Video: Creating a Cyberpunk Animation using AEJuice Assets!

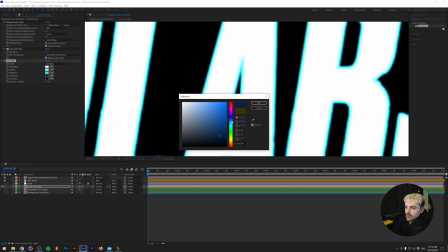(8:22)
Let's change the dark tones to a lower, darker cyan.
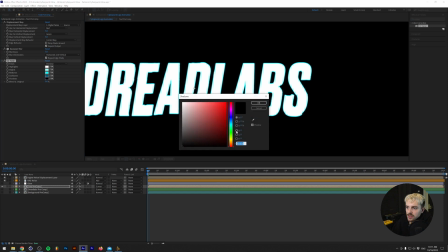(8:29)
And we'll keep the shadows black because if we would change the black to something else, the whole layer would be blue, and that's not what we want here. We just want to have these edges a little bit subtle. And the more we blur this, the more you're going to see this transition, as you can see.
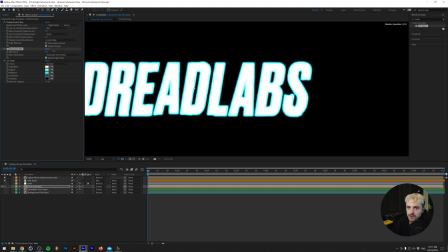(8:43)
Actually, we're going to change the blur to about 10 pixels maybe. And let's just play what it looks like because, yeah, it looks pretty cool.
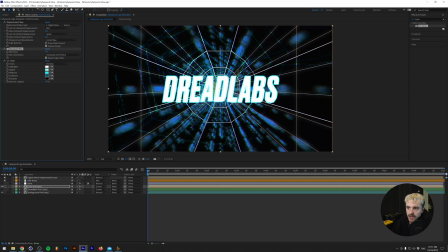(8:50)
Let's just turn on the background again. And because we have the shadows turned to black, we can have this effect without the background being, you know, invisible. Finally, we're gonna add some more glow as well as some texture to make it look even more retro. So first, let's press Control Alt Y or Command Option Y if you're on a Mac.
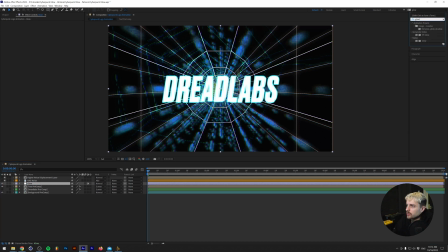(9:09)
We'll rename this adjustment layer to glow. And let's just search for the word glow in the effects panel and drag that on top of here. So essentially the glow, where you can change the threshold, which basically determines how light or dark the parts of the image should be where the glow effect will be applied.
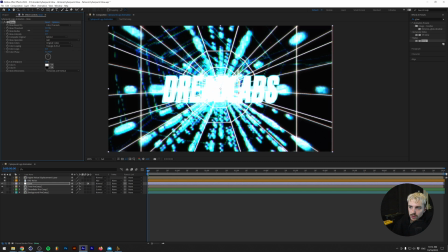(9:27)
So the lower this goes, the more glow you'll get on the darker parts of the image.
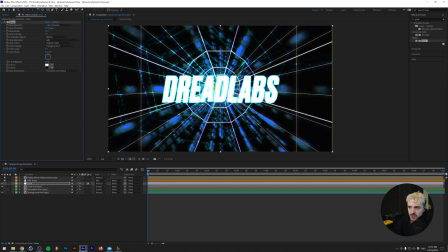(9:30)
So I tend to put this pretty high, around 70% at least, so that only the lighter parts will get the glow effect. And the glow radius is of course how large the glow will be, and the intensity will be how extreme the glow will be. And the intensity is always kind of hard in animations like this, so let's just lower this a little bit.
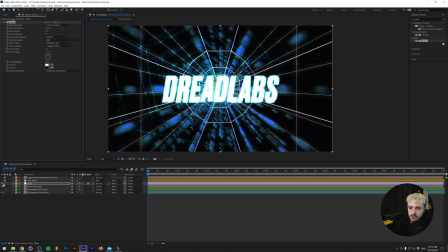(9:49)
So let's see radius. So if we turn this off, let's see the difference. That's pretty much okay. And then finally, let's add some texture. So I'm going to delete the old texture that we had, and we're going to browse the AEJuice one just to check out some cool stuff.
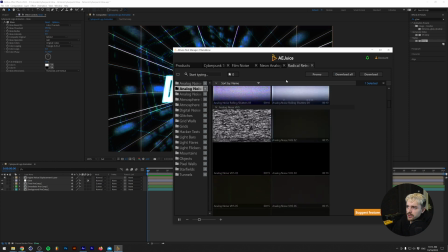(10:02)
What you're looking for here, I'm looking in the Radical Retro Pack. Essentially, the analog noises here, they have this little bit of a green or ish vibe,
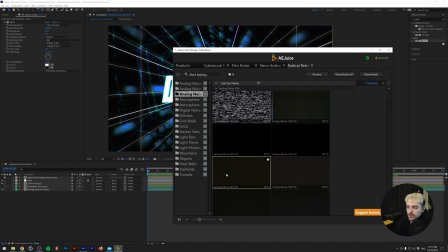(10:11)
and that's what I really, really like, because that gives a little bit of warmth to the animation, and you'll see it in a second. So let's just use this one.
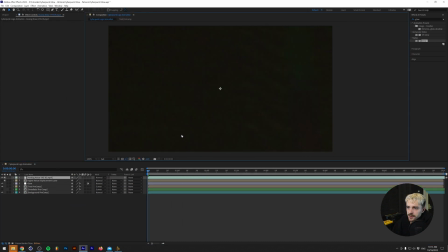(10:18)
We'll drag this in, and let's just put this on top of everything, and let's just scale it down so that it matches with the composition size.
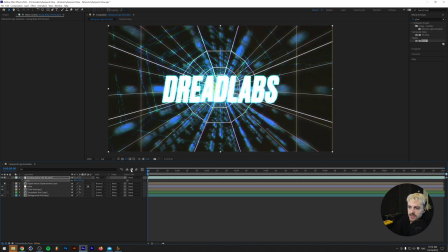(10:25)
And if we turn the blend mode to add, as you can see, the whole composition, especially where it's black, it starts getting green now, and that's something that you really want in these like retro looking animations. So if we play this, it starts to really look retro, if that makes sense.
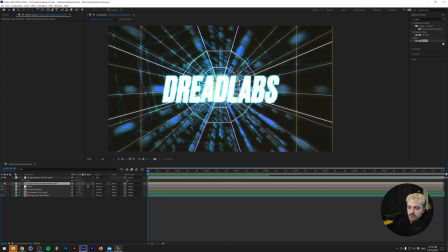(10:42)
And looking back at it now, I would probably go back into a different displacement map. Perhaps we can just find a more subtle one.
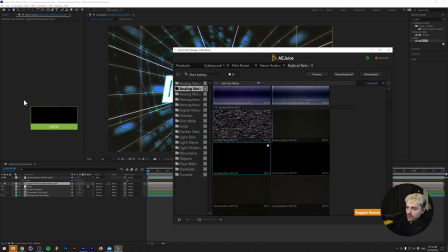(10:49)
Let's just go with the analog noise VHS03.
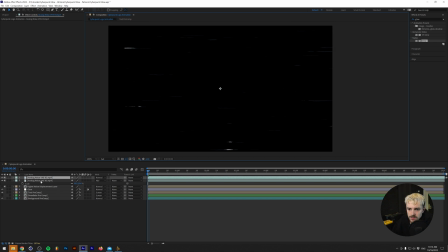(10:55)
So we'll just cut this and go to the displacement map layer and put this on top of there.
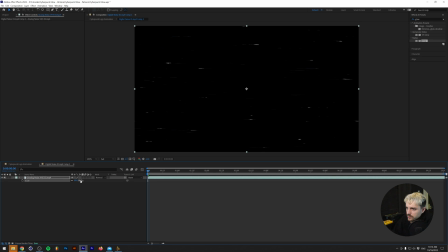(11:03)
We can just remove the old one. And this gives a more subtle effect, I think. Maybe a little bit too subtle. So what we can do is go back into this layer and add a curves.
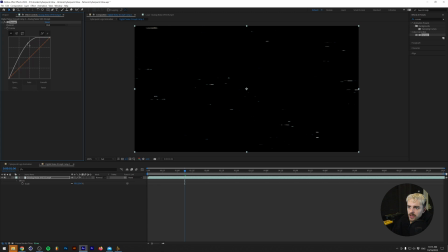(11:22)
To add a little bit more contrast.
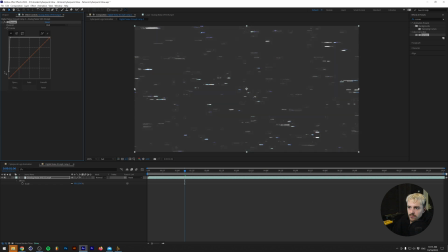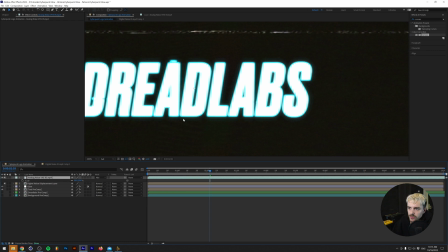(11:34)
So let's see what this looks like. And I'm going to turn off the background real quick so we can, and the texture, so we can see what it does with the text.
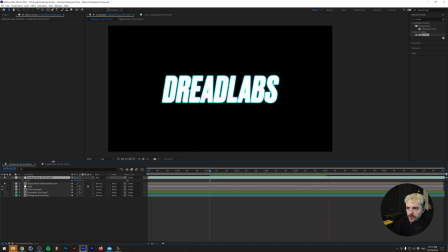(11:44)
Oh, and I really like how this works. So another thing that I didn't mention before is if we go back into the text precomp, we can also make the displacement effect a little bit more drastic by changing the maximum displacements.
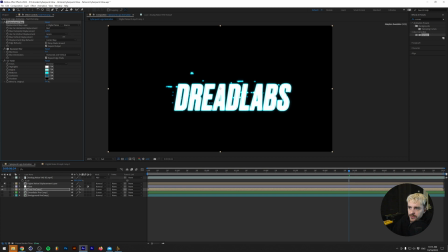(11:56)
So if we turn this up, as you can see, the displacement gets like all over the place.
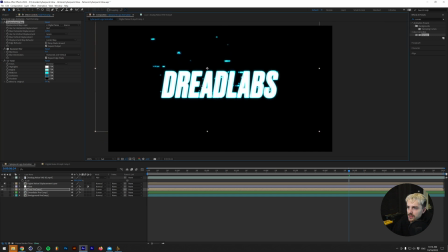(12:05)
So what we can do is just remove the text to the middle of the composition. As you can see, yeah, the glitches are getting all over the place. It's really cool.
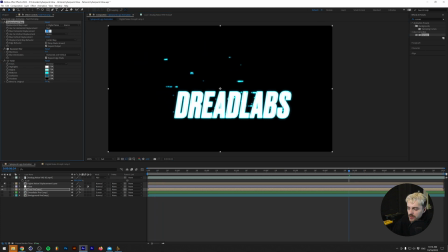(12:18)
The way I'm gonna do is, I think I'm gonna keep these around 30 pixels. It's actually pretty cool.
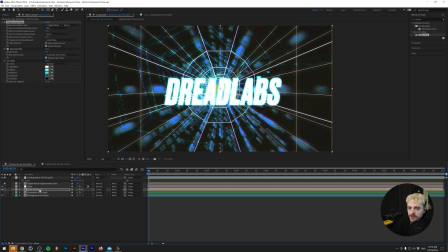(12:23)
Turn the background on again and the noise, and make sure that the text is actually in the middle of the composition. So, all right, guys, there you have it.